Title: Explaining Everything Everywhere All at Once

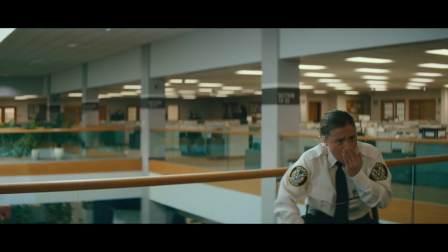506s
And it's another scene where the filmmaking is just special because it's an action scene.
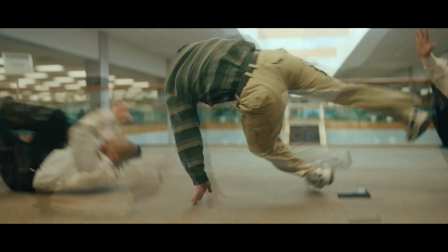512s
So typically you watch an action scene in movies and there's many pitfalls of shooting action.
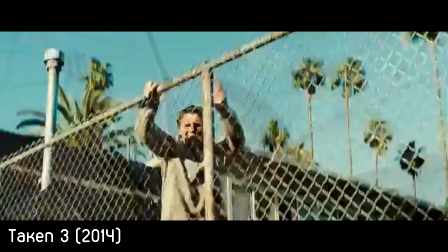517s
One, you can cut way too fast. You start editing way too fast, and the audience has no idea what's happening because you can't see what's happening because it's cutting too fast.
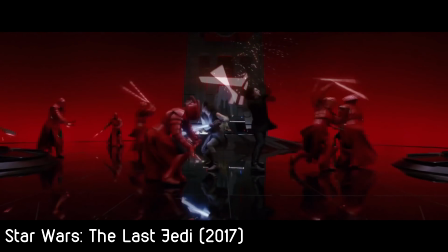525s
And then two, you have a really wide angle, which shows the action in a wide angle, and it doesn't sound bad, but then you get a good look at choreography. So your choreography has to be spectacular for wide angles. And frequently, it just isn't.
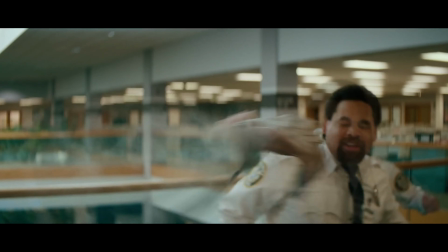541s
But this movie balances that style perfectly, both.
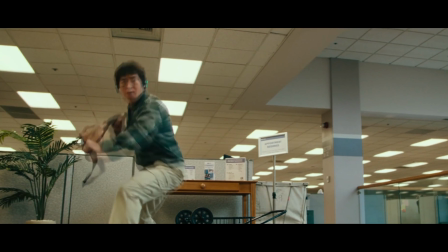546s
It does a really good job of cutting quick enough to give the scene pace,
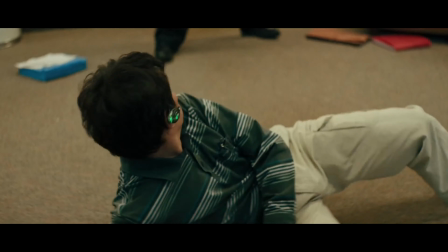552s
action pace, and it keeps it wide enough to where you can tell what's happening, while also cutting close to things that are important. And that's what it does very well. When you can understand what's important in the scene, you're golden. Using close-ups at the right time is so critical to making a movie, not just an action scene, but just a movie because you can understand what something is important immediately by the use of a close-up but if you use too many close-ups then nothing's important so this movie does a really good job of saying hey this is important look there's a gun on the ground and then it can
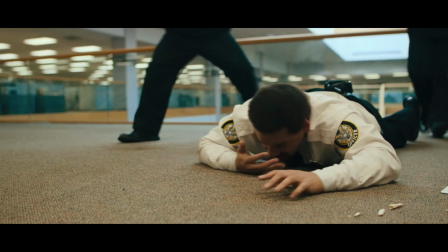591s
use the camera to pivot around the scene to show who acknowledges that that thing is important
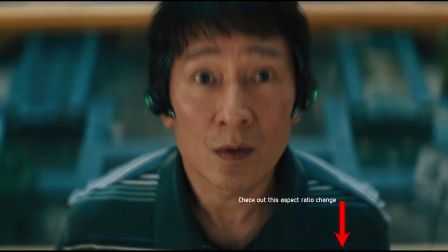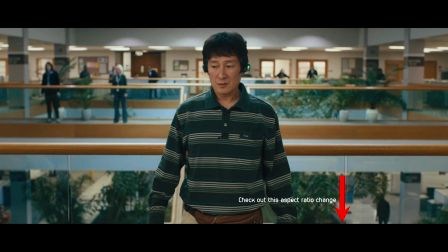now this leads into the second act which is arguably the most difficult to pull off in any movie because you have so many things you have to do it's the longest act of a movie it usually is a good half of your movie is the second act if you're doing it right first 25 to 30 minutes is your first act and then 15 to 20 minutes at the end is your third act and then the middle chunk is most of the movie. So you have to do a lot in this space. You have to continue the story.
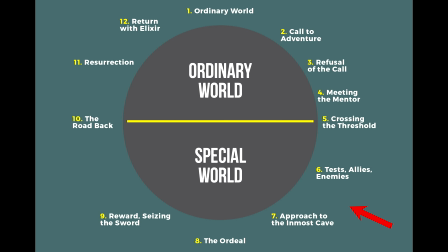641s
Between the break into two and the midpoint is usually fun in games where our character or characters are learning about the plot and they're kind of coming into their own. They're figuring out their abilities. They're figuring out what they can do, what can't they do. And it's usually with a mentor, in this case, Alpha Waymond. And in this case, Evelyn is trying to figure out how to verse jump, which is simply do weird things,
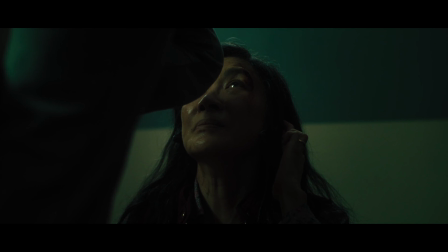666s
and you will end up in a multiverse where you can take that multiverse
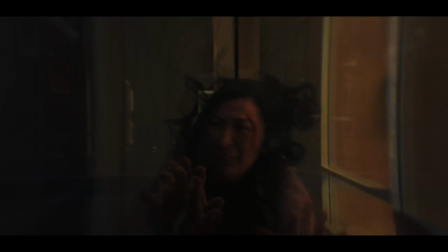671s
version of yourself and learn what they can do immediately and do what they do.
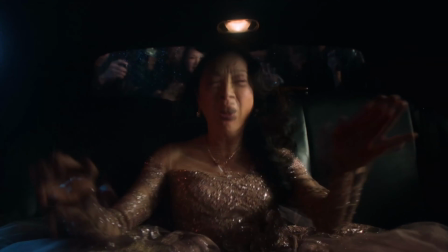676s
So she's trying to figure out how to verse jump, how to take other versions of herself and use their abilities. That's the fun in games, and it's awesome. It is fantastic. It's so much fun.
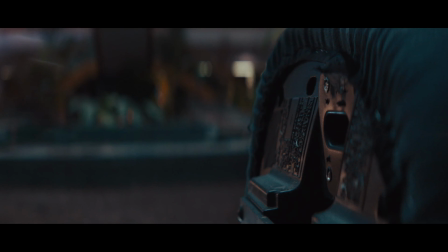688s
Action scene after action scene after action scene is so perfectly executed. Like I said in this, The one with the kick-ass fanny pack scene.
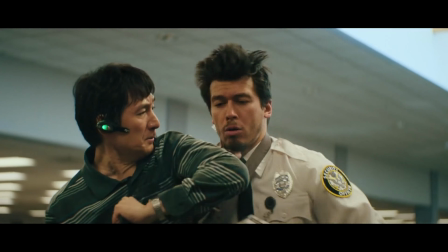695s
It's just the way that they use the camera is spectacular. Not to mention, it does a pretty good job still of keeping up with your characters. You understand who everybody is still. You understand what they're trying to accomplish. It's very clear. The narrative is very, very clear here. And we finally get introduced to the villain. The main villain is Joy, Evelyn's daughter.
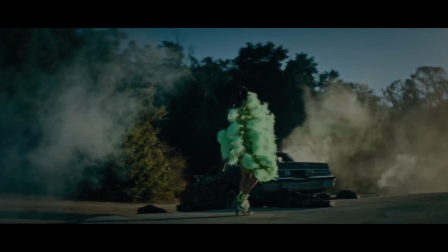716s
And that's important, obviously, because not only because it's the villain,
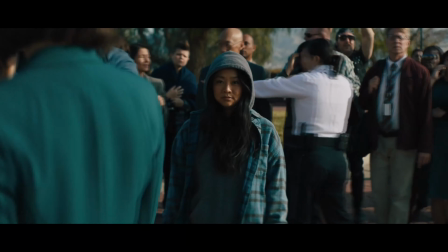720s
but because it's the daughter of our main character. and because she has a very clear motivation that we can learn about a little bit more later. She's nihilistic, very nihilistic.
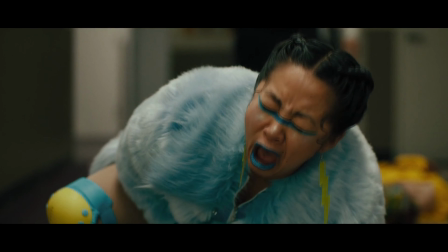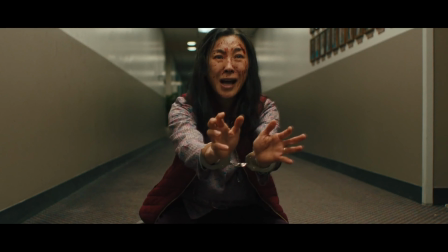736s Don't worry, Evelyn, it's organic.
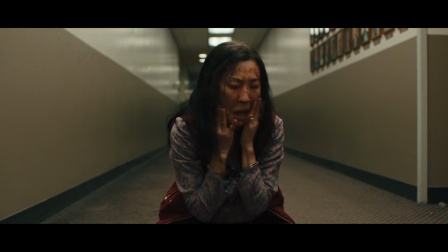743s
But we get a bunch of kick-ass action scenes and then we hit our midpoint, which comes a little bit late.
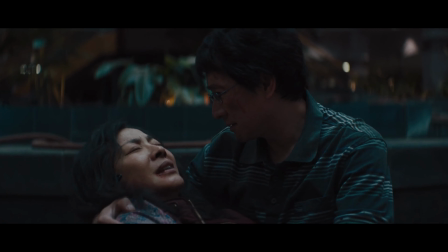747s
And that's one of my issues with this movie is that the fun and games portion of the movie I think goes on a little too long.